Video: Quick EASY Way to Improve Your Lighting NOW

How's my cuts hoodie look? Hi guys, welcome back to the classroom. If you find this video or any other video on this channel helpful, please support and hit that like and subscribe button. But for this video today, I spent a good chunk of this last week DPing a music video that I cannot wait to show all of you. But I was lighting one scene and the lighting on it just looked very flat. It lacked a lot of contrast. It just wasn't too enticing. And at the end of the day, we did get the shot. We did get the lighting right, but it brought an idea to my head for, I guess, the motivation for this video.
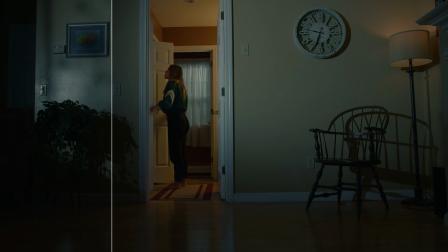And that topic is finding a way to create contrast on walls that don't typically have a lot of contrast,
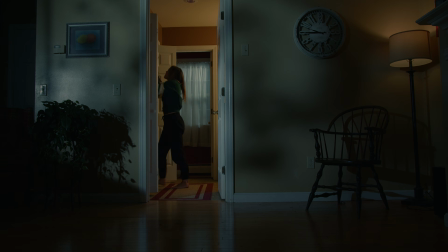or creating texture on your walls with your lighting.
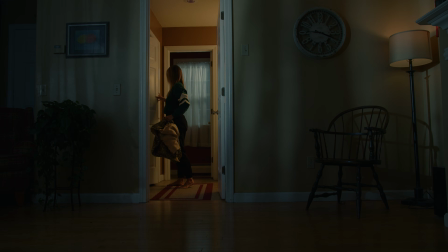And oftentimes when you're shooting on flat blank walls, white walls, gray walls, or walls without wallpaper, just something very flat and bland, when you shine light on it, the light is just going to reflect off of that.
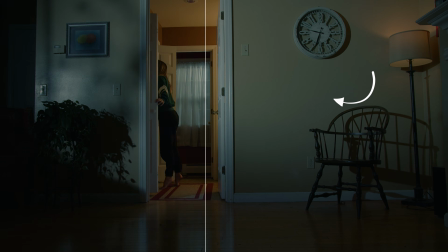It's going to be very obvious that there is a source there. So by breaking that up and adding some texture to your light, you really do a good job of adding some depth, some visual interest, and making everything just look a little bit more natural.
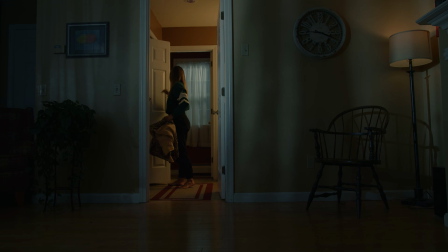So I put together this nighttime interior shot just to show you guys a few different ways, definitely not all the ways, but a few different ways to add texture to your lighting. So for those who are curious of how I lit this scene, let's go over that very briefly. On the outside, I had that moonlight glow coming from the bathroom window in the background down the hallway.
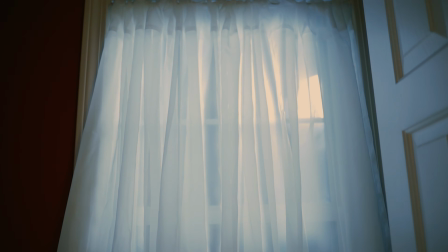And to do that, I put Shears up because Shears do a great job of kind of absorbing any light and adding a nice glow.
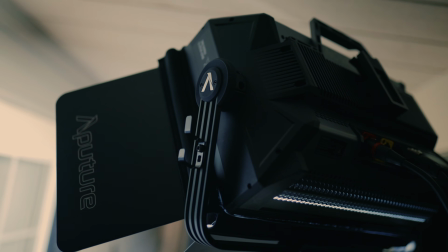And outside of the window, I used an aperture nova, and I had that at 5600 Kelvin, just pointing straight in on the shears.
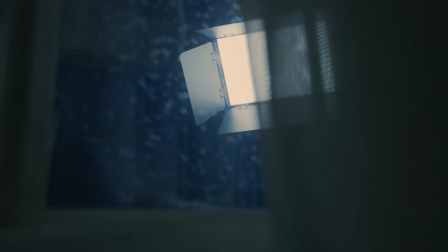I didn't have diffusion because it's a very soft light as it is. So that was our motivation for some moonlight outdoors.
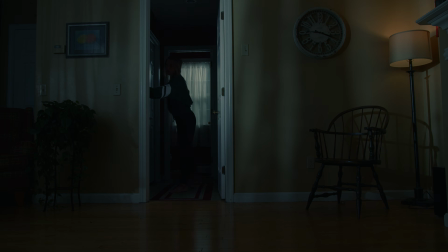And then moving into that back room where you see Sarah just come in and open the closet door,
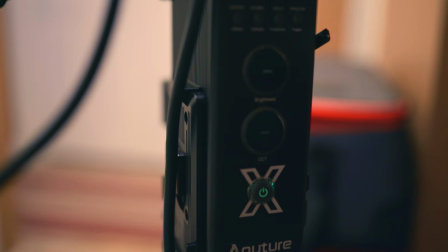I just had an aperture 300X with a little lantern on there to soften up the light source, motivated by the light switch turning on and just an overhead light. So I had that at 2700 Kelvin, a little bit of contrast, some warm light going from the moonlight, and it made it very easy with Sidus Link.
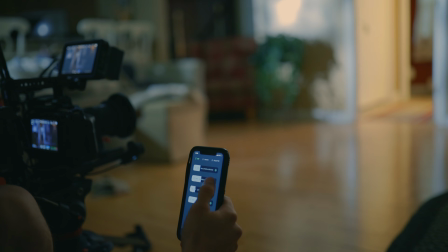As she came in and flipped the switch, I just took Sidus Link and I turned that light on as she turned that light on and off. Just makes it a little bit easier on my end. And then also with another warm light, just to balance out the moonlight that's actually in this main room,
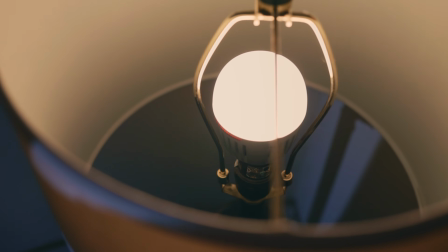I took an aperture B7C bulb and I put it to 2700 Kelvin as well, and put that in that lampshade that you see camera right. So now we've got a little bit of balance there. And then our light that we're going to be focusing on today, our motivated moonlight, is an aperture 300D Mark II. I really only had that at about 15%. Don't need a lot of brightness at all for this scene.
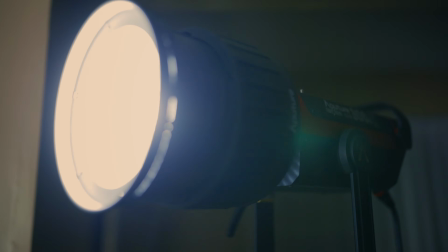And we had a Fresnel 2X attachment on that. And this is the really key part to get this texturized light, which is working with hard light. You want to make sure that your light source is a relatively hard and small light source, because that's when you're going to get these shadows. And when you have soft light, you want to get rid of shadows with soft light. So this light source will just kind of round off any of the shadows, any of the texture we're going for. So make sure you're working with a hard light source on this, which I am, the 300D with it for now. And I do want to note that my camera's white balance was set to about 4000, because I know a lot of you are going to ask, and I always forget to mention the white balance. 4000 on my camera, right in between that cool night and the warm tungsten.
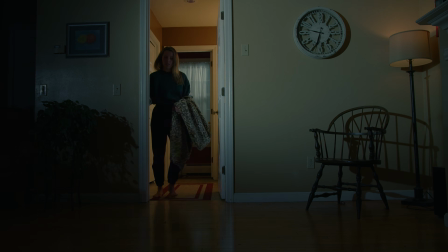So with this light that you see, our main motivated moonlight, it's very obvious that there is a light hitting on the wall.
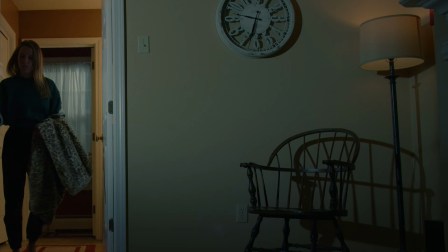It's very hot, the wall is just bright and even, and it looks like there's a light there. So I want to break up some texture, or bring in some texture, break up that contrast, add some hot spots, some dark spots. And by doing that, the first way that I did it was just went outside, took a few branches,
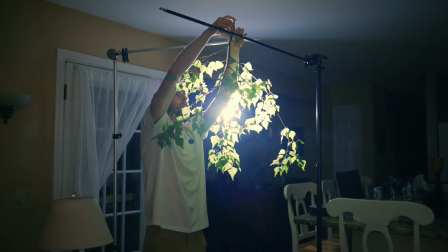and I brought those inside and just gaff taped them to a couple of arms hanging from stands over the 300D.
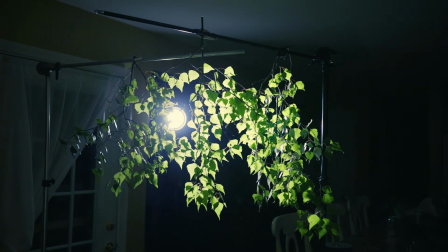And I gave it a little bit of distance away from the light source so it wasn't blocking the light entirely.